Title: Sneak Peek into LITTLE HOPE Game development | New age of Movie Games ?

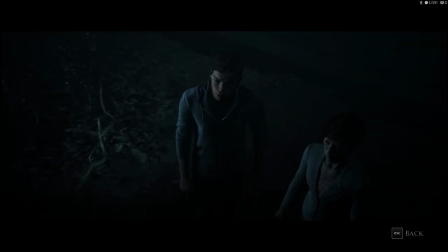I just saw someone in the woods. Okay, very good. We're freaked.
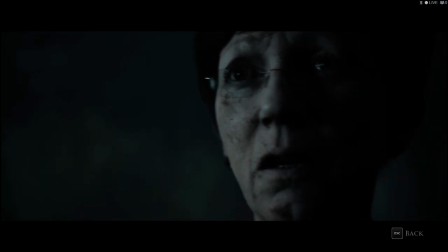Who's there? Whoever you are, this isn't funny at all.
The demons are an integral part of the story of Little Hope.
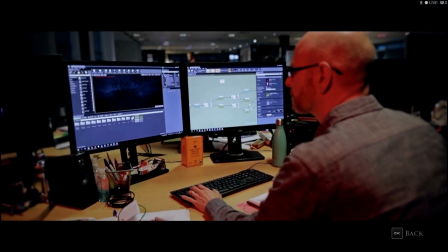It's the crux of a lot of the things that happen, and that informs a large part of what we're doing. The starting point for each of the demons was the style of execution.
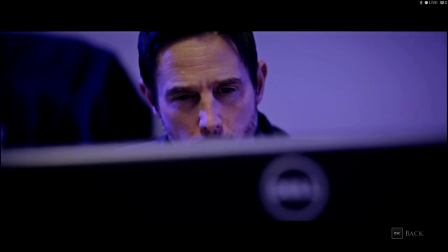They're based on a character that gets killed. That then informs how the character behaves, how it moves, how it sounds, and those are all brought together to give us that convincing, terrifying demon.
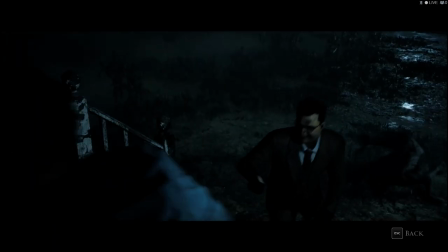In order to make convincing demons, you need to ground them in nature. So what we do is we use our understanding of anatomy and our deep understanding of biomechanics and the principles of the way things move and the way things actuate,
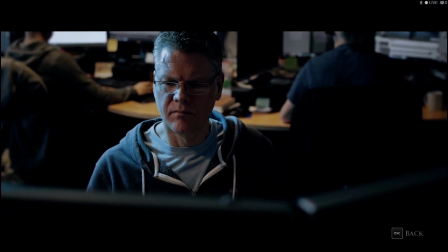and we apply this to the demon design. We obviously start with the prediction design.
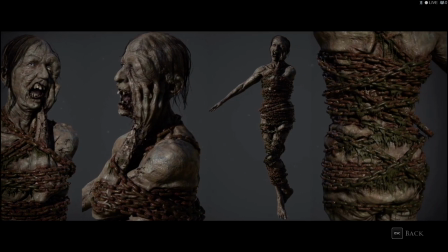The prediction design is a drowned demon. and what we need to do then is look for extra reference.
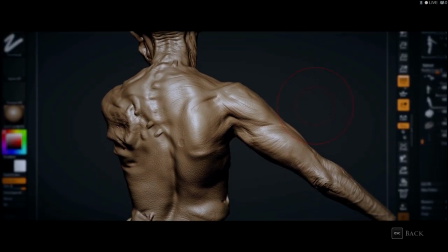We have to look at stuff like autopsies, we'd look at what happens to the skin when it gets exposed to water for a long time. We have to look at creatures from underwater, we look at various types of fish. Loads of images and real-world reference helps, although it's slightly gruesome.
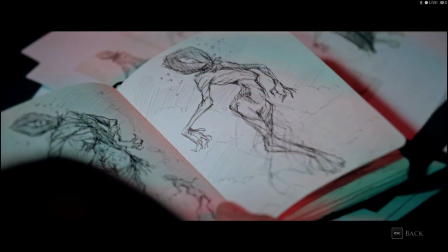This particular demon that we're looking at is the one that's been hung. We didn't want to show the whole of this character, and right from the beginning we said, let's focus on the areas which are the most terrifying.
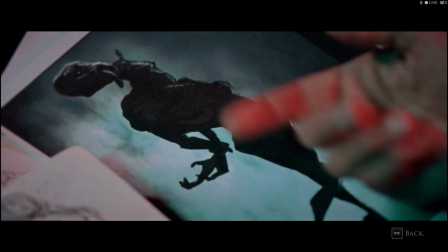And so the overall silhouette of the character was to be like this twisted rope her limbs had coiled and so we were exaggerating the metaphor of this hanging thousand years had been trailed along the ground it had worn away her feet
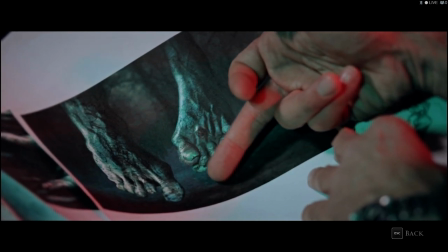the bones being worn down the nails being broken off she'd been
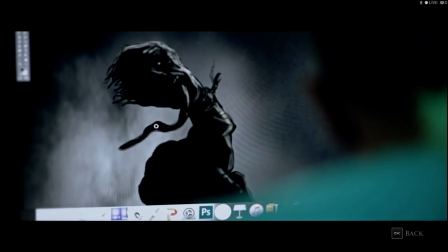in pain for a long time the most key of all of the elements was the face and how we framed that and that was that broken twisted neck one
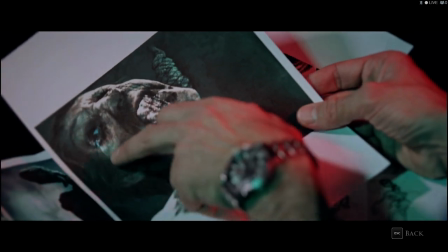eye remaining a tear coming out because it's that last remains of her soul the noose was digging into her neck and her tongue is actually so bloated and grown that that actually became a feature for us in the game that that tongue actually becomes a grapple to get hold of some of the characters.
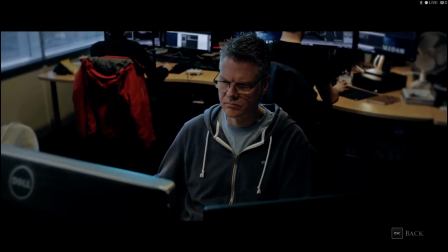To animate a demon we would start with looking at how they walk or move forward some of them are dragging themselves
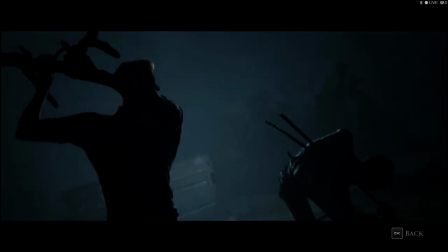and then also how they would attack their victims just flesh out the layout and the choreography of it.
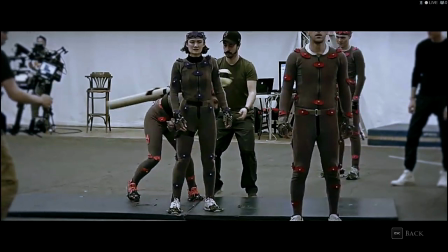Mocap is a big help. Obviously it's a lot faster than keyframing from scratch.
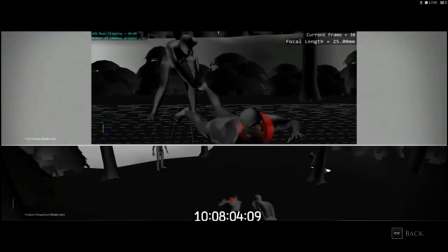So we decided to use it as a base for some of them and then we would layer on top of that all the characteristics that bring them to life, even though they're dead. The Crush Demon in particular was difficult to work with because we weren't able to use motion capture footage.
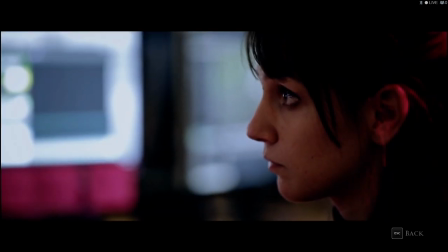So that is going to be completely hand animated. So that meant we were really starting from scratch.
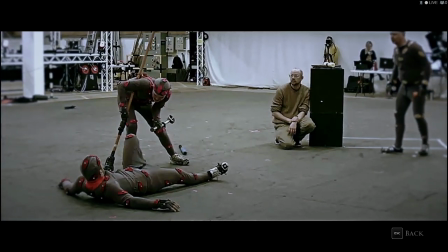All the other demons, we did use actors' footage, so we have a lot of actors with spikes tied to them, limping across the scene.
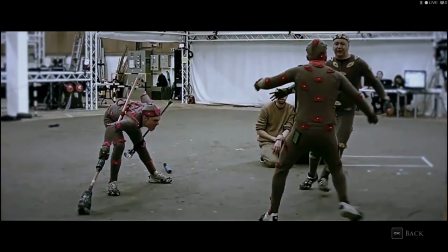Let's get the fuck out of here!
On the Broke Demon, we asked the actor to use various props to try and achieve the sort of movement that we wanted,
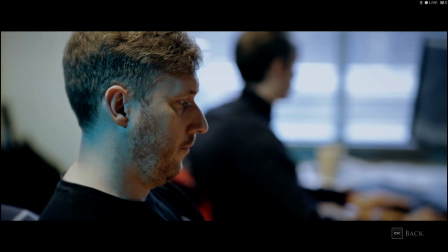and I think he did a great job. It was really successful. We've had to, again, add on to that to help with the weight and the believability.
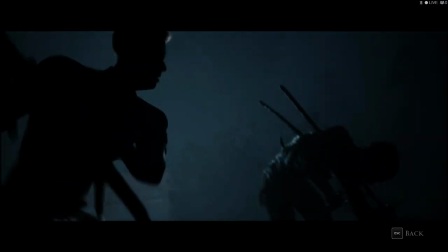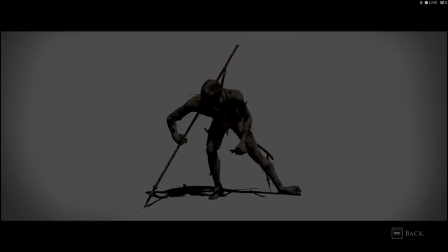We take our initial cues for the sound of the demons from the visuals, and they look fantastic.
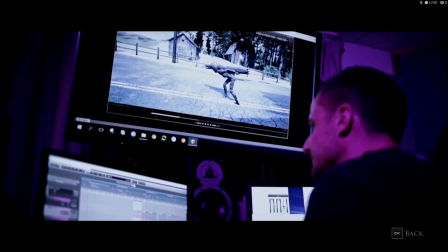But then we have to take the sound of the demons beyond the visuals to give them a really strong otherworldly presence.
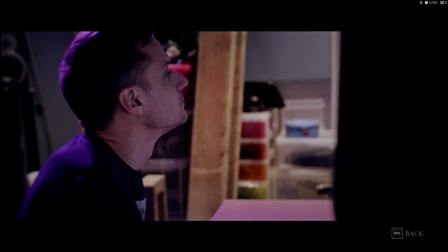We need each of the demons to be individually recognisable whilst maintaining that uncomfortable unfamiliarity for the player.
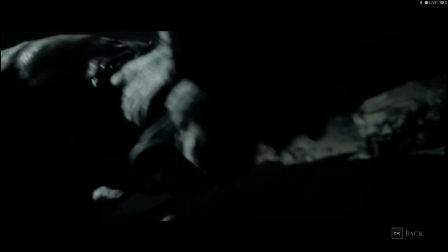What is that thing?
So at distance you might hear the chains clanking or the vocal screams.
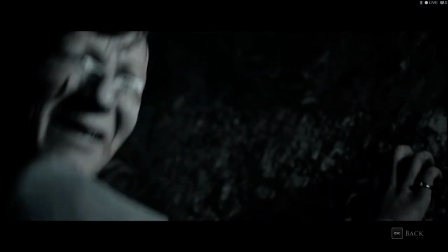But when you get close up to the demons, you hear lots of detail.
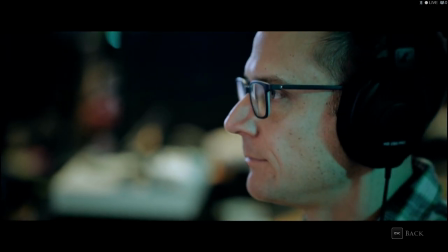The cracking of skin, the creak of the chains, the breaths or the sound of the icky vomit.
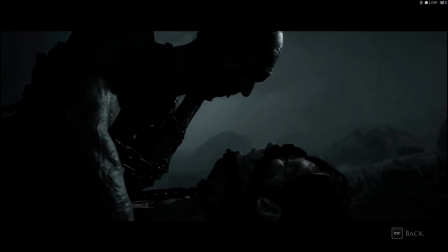We really want the player to feel the breath through the sound of the demon on their face.
Angela, no!
When we're thinking about the camera work for the demons, one thing that was really at the forefront of my mind was trying not to show too much, trying not to lose all restraint, and I think that's a really easy trap to fall into with CG in general, and especially with games, that you've got all these monsters that you've built and you've spent a lot of time working on, and it's really easy just to go straight to putting everything on screen. But thinking back to some classic horrors, classic monster movies, a lot of times there the directors had to use a lot of restraint and just show little bits and pieces because
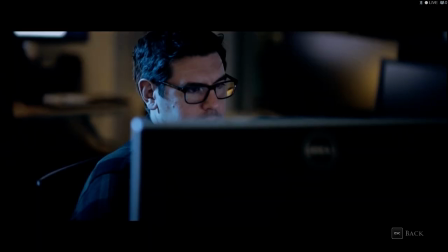they didn't have that kind of budget or that kind of effect to really make it convincing.
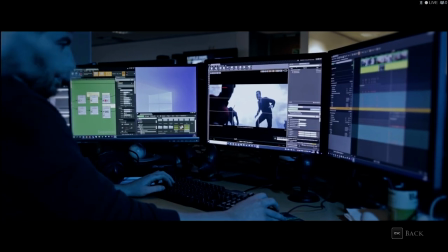And there's something about that that I really like that I wanted to bring back to Little Hope. So when I was directing the camera team, I asked them to show little bits, little glimpses.
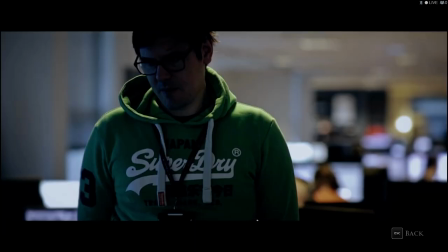A clawed hand here, a shadow on the wall there, the chains rattling, whatever the key characteristics were of that demon.
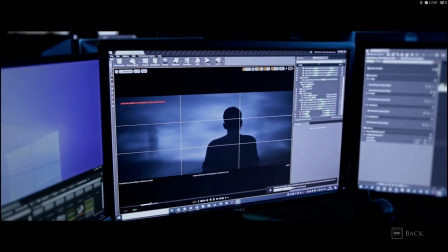The interesting thing with that is that I think sometimes your imagination as a viewer fills in the blanks in a far more terrifying way than we really could.
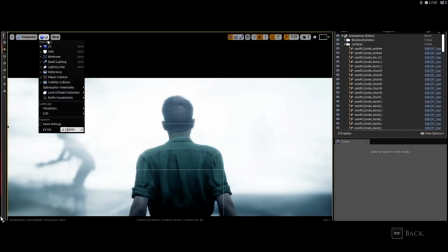So we tried to build up that suspense working up to this big reveal where you finally see full on in the light this thing that's been hunting you down in all its gross horrific glory. With the demon scenes lighting definitely had a key part to play as well.
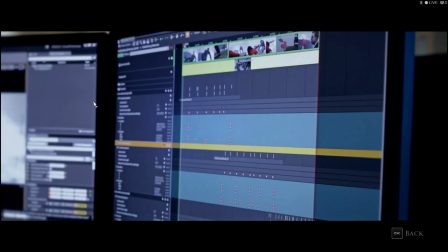It had to work complementary to what we wanted to do with the cameras, but also there's some specific things you can do with lighting that really lent itself to this task. So one of the big ones was the use of silhouettes. The demons have really interesting form and really interesting shapes.
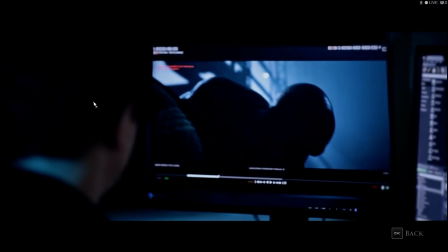They're very unusual, you know, these humanoid creatures all distorted. We wanted to use that without revealing too much,
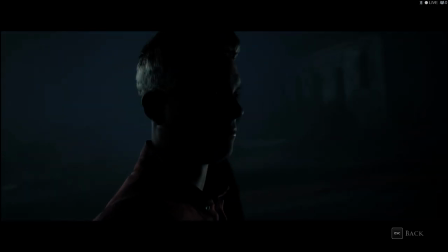so quite often we tried to use backlighting or the fog that's present all through Little Hope as a really useful tool for silhouettes as you can have this nice separation with a brighter background and then have the creature dark in the foreground.
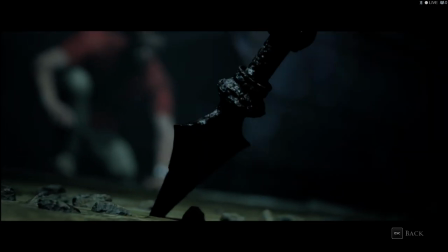It was a nice way to make them feel even more gross than they really were.
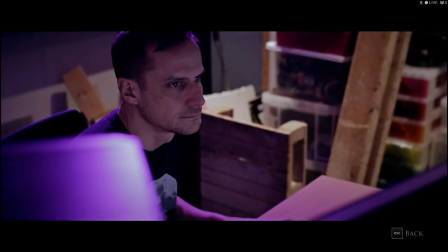The Little Hope narrative is extremely multi-layered and the demons not only represent the tortured souls
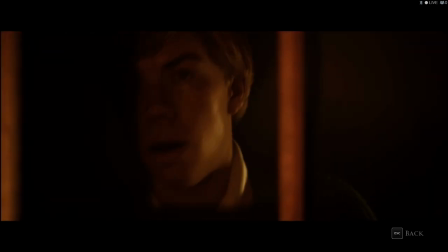of the characters but they also represent the psychological trauma that humans can obtain through witnessing traumatic events.
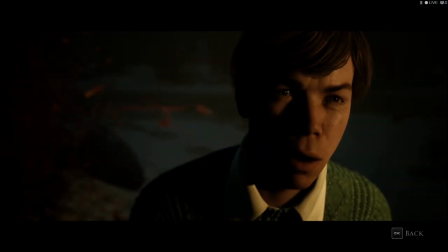So when the game opens in the prologue and the main character is witnessing these traumatic events.
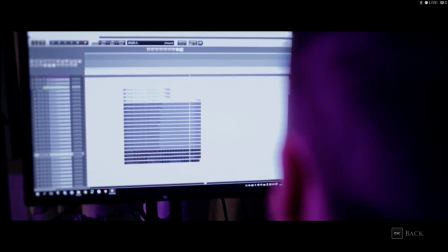We underscore this with really strong male Gregorian choir, which we use later in the game when the demons are attacking to really strengthen and reference that psychological trauma with the tormented souls of the characters.
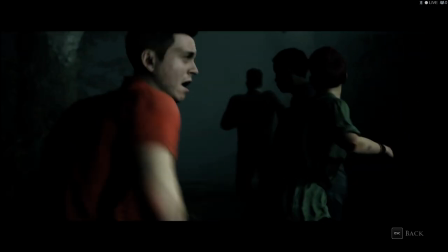Run!
The broken demon's the most terrifying because of the way it moves.
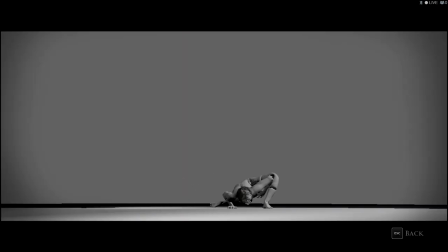It's really unsettling because you can't anticipate where it's going to go next. All the limbs are breaking and it's all moving in a really erratic way. so if you were to try and escape from it you wouldn't know where to go
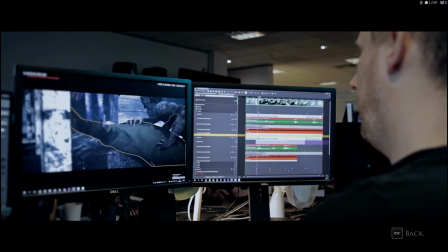because it might go there or it might go over here so that's the most terrifying in terms of unpredictability I suppose and having a
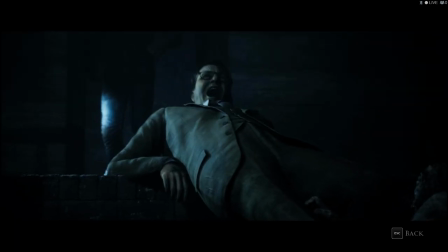deep effect on your psyche
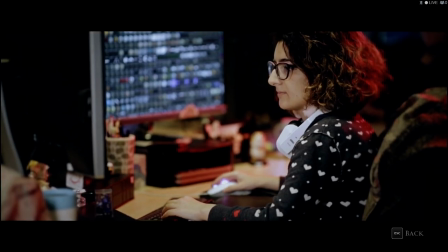interestingly when you work at supermassive you get immune to horror that's one thing I've definitely noticed the powers of horror some will get lost to me every time I'm watching a horror movie I don't get so scared anymore just because I see this stuff every day but doing
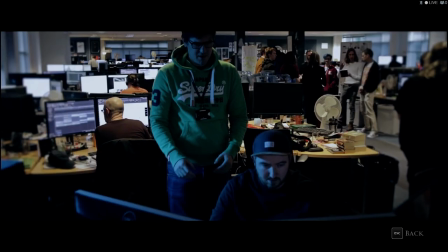those demon scenes I must admit even watching them back as they were working progress it was always like fairly
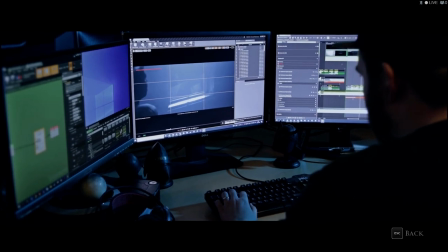distressing and fairly horrific so hopefully some of that comes across in the experience for the player too.